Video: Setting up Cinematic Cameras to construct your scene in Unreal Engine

Hi everybody, Mark Cheng here.
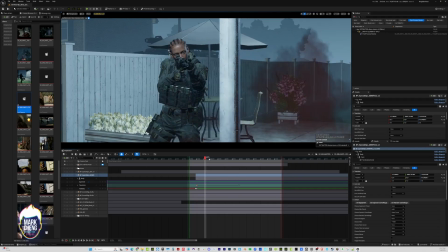[0:03]
In today's video, I'm going to be walking you through the process I follow when setting up a scene cinematically with different camera angles. As in past videos, we're going to be using Extracted as our demo project.
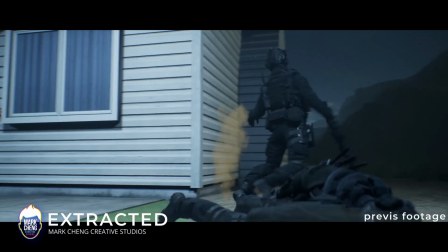[0:15]
Extracted is a 30-minute animated pilot that's been in production here at Mark Cheng Creative Studios for the past 8 months.
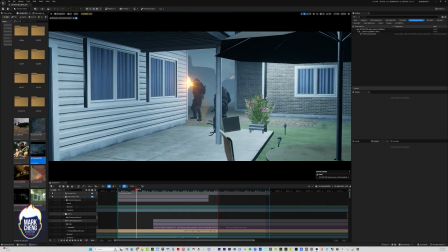[0:22]
So ready? Let's jump right in. Let's take a look at the scene as it's blocked out right now. We have two bad guys backing away and retreating. One gets shot in the back, the other reloads, and as he's reloading, one of our heroes steps in and shoots him.
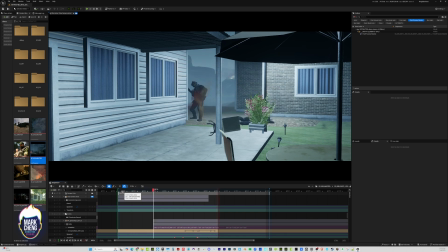[0:38]
And then the first one who's hit in the back isn't completely neutralized and starts to get up, which gives our second hero the opportunity to save the day by running up to him and shooting him in the back. So let's get started here with the cameras.
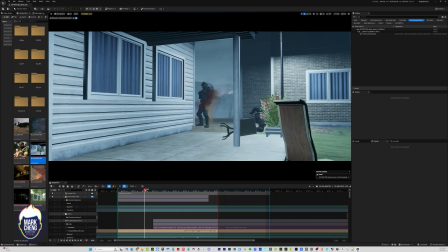[0:50]
So for the first shot, what I want to do is place the camera roughly in the position where the heroes are coming from. So we are pursuing our bad guys and watching one of them get neutralized. So I have a starting position that's a little bit further away, and then I pick an
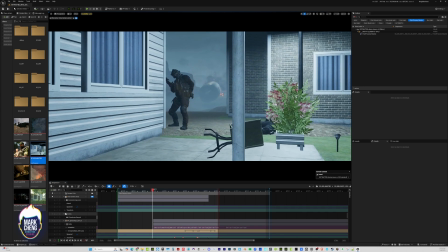[1:08]
end position for the camera that is moving closer to our bad guys as that one guy gets shot in the back. And we're roughly mirroring the movement of that enemy running away.
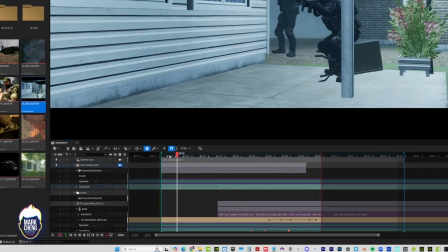[1:19]
So I drop in my keyframes, my starting position, my final position.
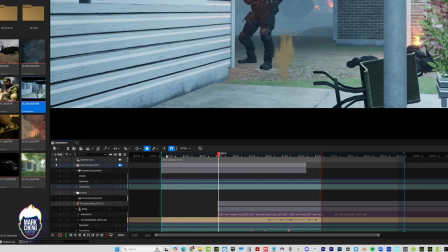[1:24]
Pretty happy with that, what that looks like. And so we're going to lock off this camera shot.
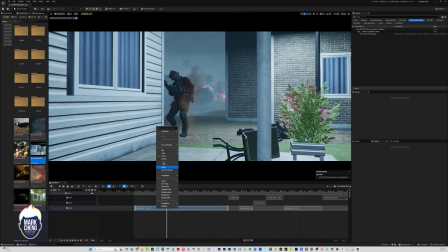[1:31]
Now what you'll see me do here is I bounce out of that particular shot,
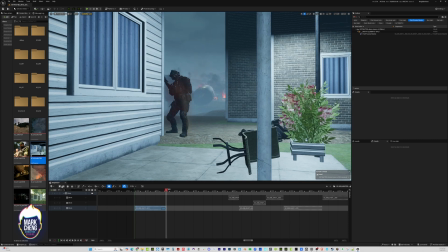[1:36]
and I'm now in the master. And we see all of our, much like an edit timeline, we see all of our individual shots here. So after trimming it right, what I usually do as my process is I'll right click, go to the shot properties, hit the folder icon, which brings it up in the content browser.
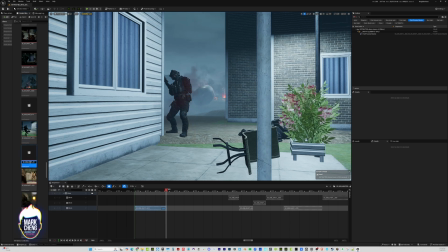[1:54]
I'll right click and duplicate the shot, increment it up one, and then drag it back into the master timeline. I could just do a single camera position, but I'd like to cinematically tell the story differently and use my camera angles to highlight certain plot points. Let's resize it,
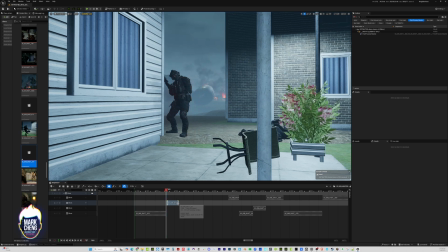[2:11]
move it into position so that shot 11 is going to pick up right as shot 10 ends.
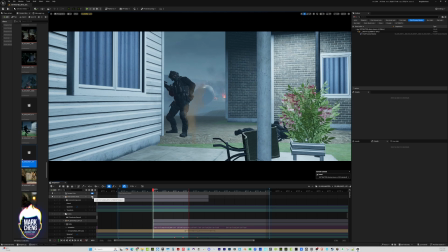[2:20]
Then I'll double click into shot 11 and pilot the camera and find another location for it. Okay, so what's the thought process here?
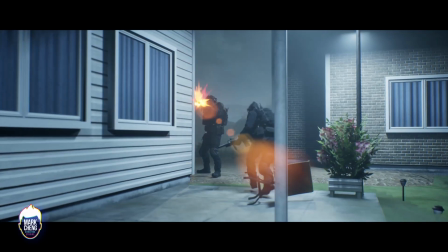[2:30]
If we look at the first shot, the point of that first shot was to put the camera in the position of our heroes advancing towards the enemy combatants,
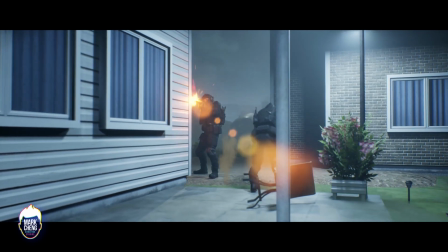[2:38]
just as one gets hit in the back. For my next shot, the purpose of the next shot is to show the second enemy combatant getting hit while he reloads,
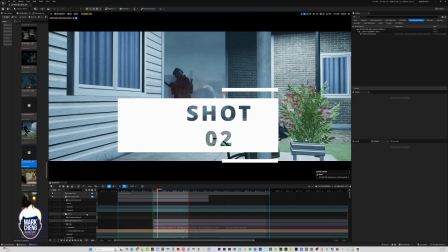[2:48]
and to show that one of our heroes is the one doing the shooting. So what I'm going to do is position the camera so that it is over the shoulder of one of our
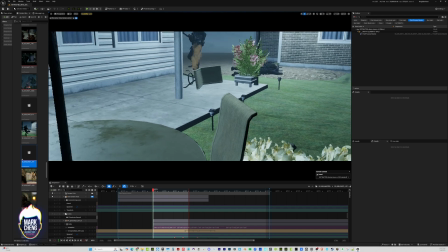[2:57]
heroes and follow our hero as he walks towards the enemy combatant reloading.
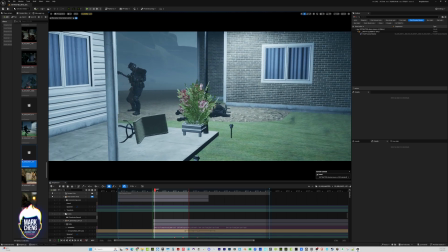[3:03]
Putting the camera right over the shoulder of our hero here embeds the audience in the action,
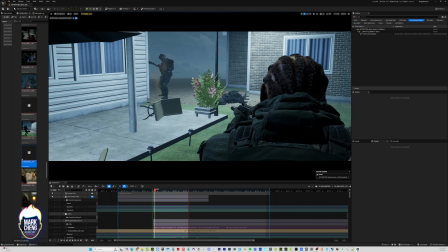[3:10]
makes it feel like we're following right behind her. Which helps create this sense of, this visual sense of being in the middle of the action. So once I find my first position, I lock in the keyframe, then I'll pilot the camera, advance the playhead to the next position, and advance the camera there.
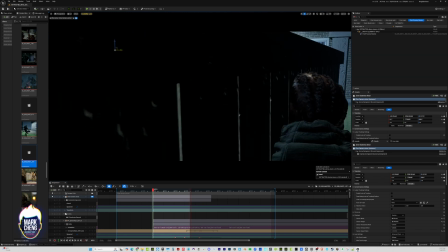[3:29]
I will pilot the camera forward to follow our hero, drop a keyframe,
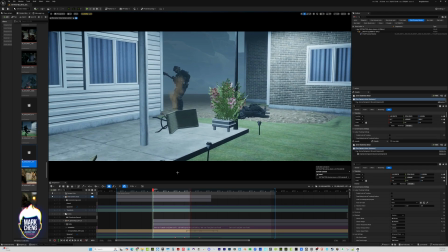[3:35]
and as the hero moves forward a little bit more, repositions a little bit more, I'll also reposition that camera.
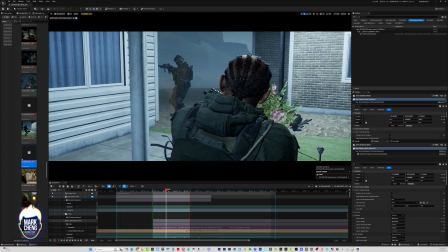[3:41]
I actually like it doing it this way because it adds a little bit of like jitter to the camera movement.
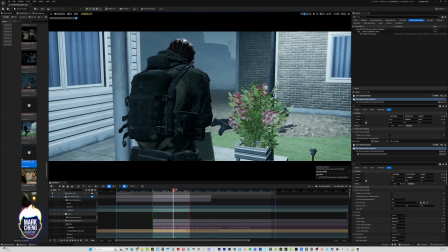[3:47]
It's a little bit more realistic. It's a little bit more like as if the cameraman is literally following our actor
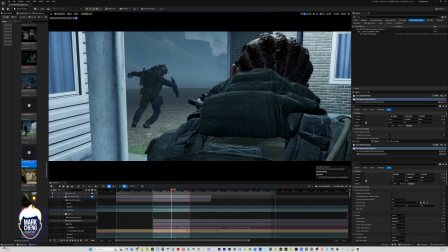[3:55]
behind her and trying to capture the action of the enemy combatant getting hit.
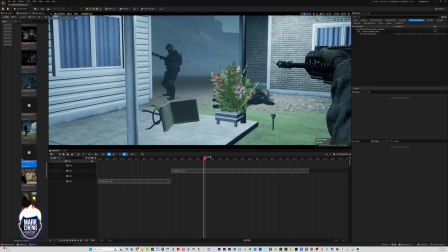[4:01]
Okay, so I'm pretty happy with that. What I'm doing right now is I'm bouncing out into the master shot.
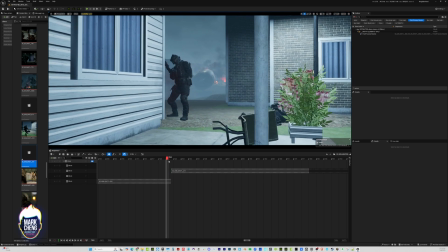[4:07]
So I've got the two shots I've created playing back to back.